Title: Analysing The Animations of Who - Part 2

If this team comes back, they better get their act together. Now, whether or not I could accurately grade this one is up for debate, considering it's not out at the time of filming or posting this video, so, I don't know, I could limit this to just the DVD trailer?
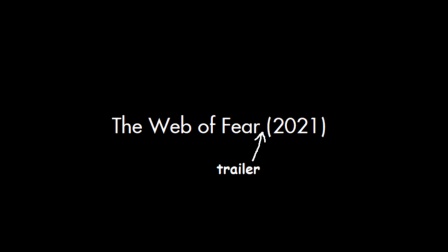There we go, a review of the DVD trailer of The Web of Fear. Plus, I think we can reasonably assume that this will be indicative of the final product anyway, and if it's not, then oopsie daisy.
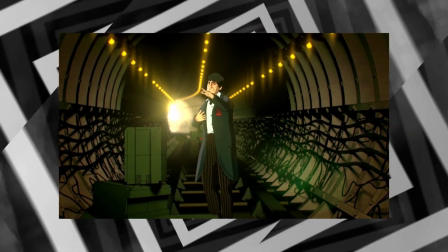Either way, this animation... I don't know about this one, guys.
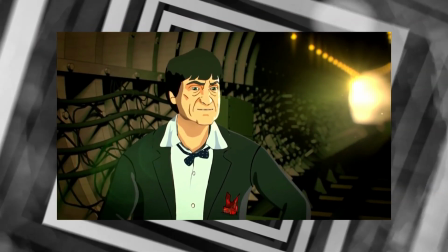So here they're taking a cel-shaded approach, where they showcase a 3D model through textures and render settings which give it a 2D art style.
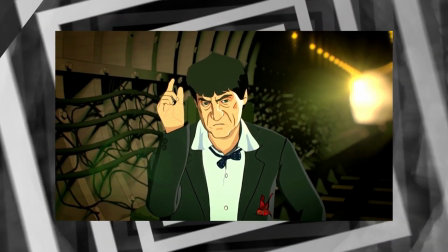Ordinarily, this is a great technique, and it can provide some sublime results in the right context,
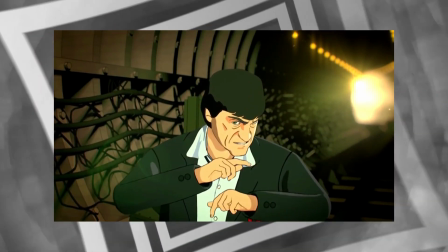but it's extremely difficult to pull it off convincingly on humanoid or animalistic models.
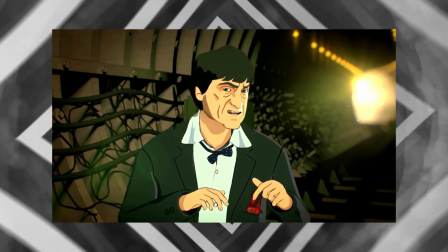Not impossible, of course, but the character animation really has to sell it, and here... oh, they mocapped the animation.
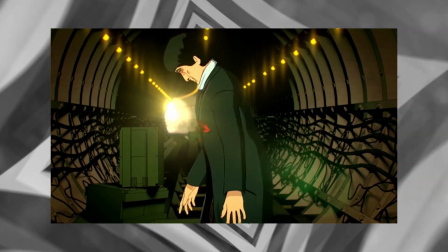Again, also not a bad technique on its own merits,
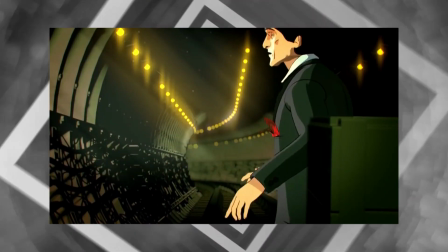but combining realistic human actor animation with a cel-shaded art aesthetic sure is jarring if you ask me.
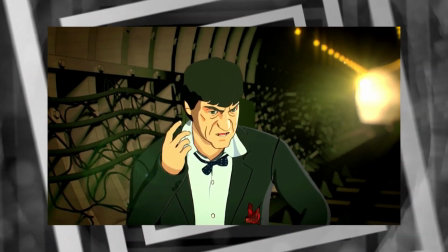Also, the model just looks wrong. Oh, don't get me wrong, facially it resembles Troughton quite well, but the rest of the body just looks pretty sloppily done.
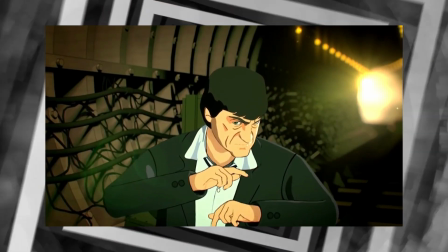The arms in particular appear very disproportionate, and considering how they're being flapped about with relatively little finger movement, they just look awkward and not right.
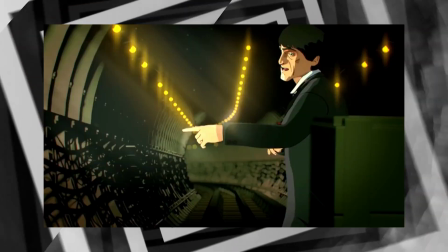The lip syncing looks really simplistic too, and that haters gonna hate run at the end is just...
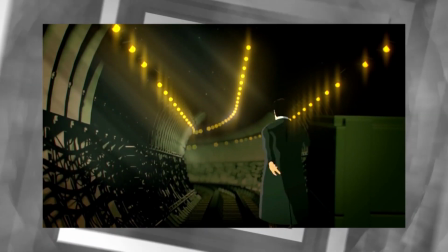I mean, wow.
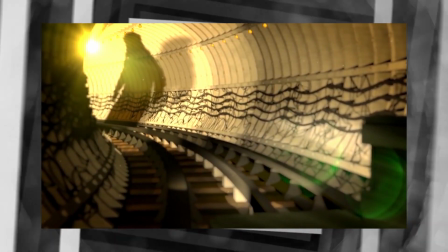I can't comment much on the environment work from this trailer alone, but it does kind of bug me how bright the underground setting is in comparison to the live-action episodes.
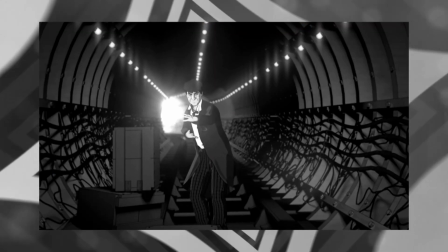They haven't really captured the atmosphere that well, if you ask me. Still, slapping in a bit of the old grayscale does mildly help to alleviate this issue. I kinda just wish someone would cough up the actual episode 3 already so we didn't have to put up with this, though. So in conclusion... I don't know, I got Jean-Luc to write something for me. Animation is pretty poggers, I hope they do more in future. What he said.
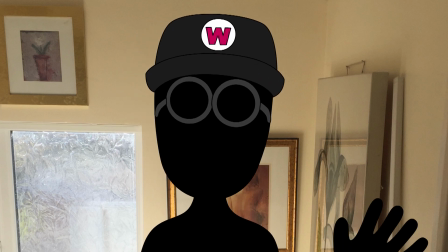Will, you can't leave it there. This isn't finished. Now tell me, when are you gonna... Will, what about LEGO Dimensions?
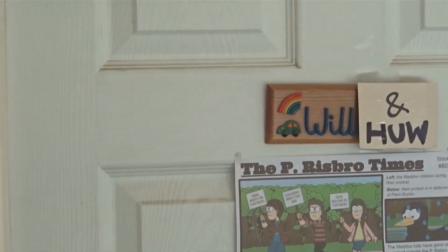I had LEGO Reconstruction of William Hartnell's Regeneration in it. Oh, and Sprout Boy, and Ice Cream, and the Lockdown Shorts, and that cancelled underwater men's animation. They're not canon!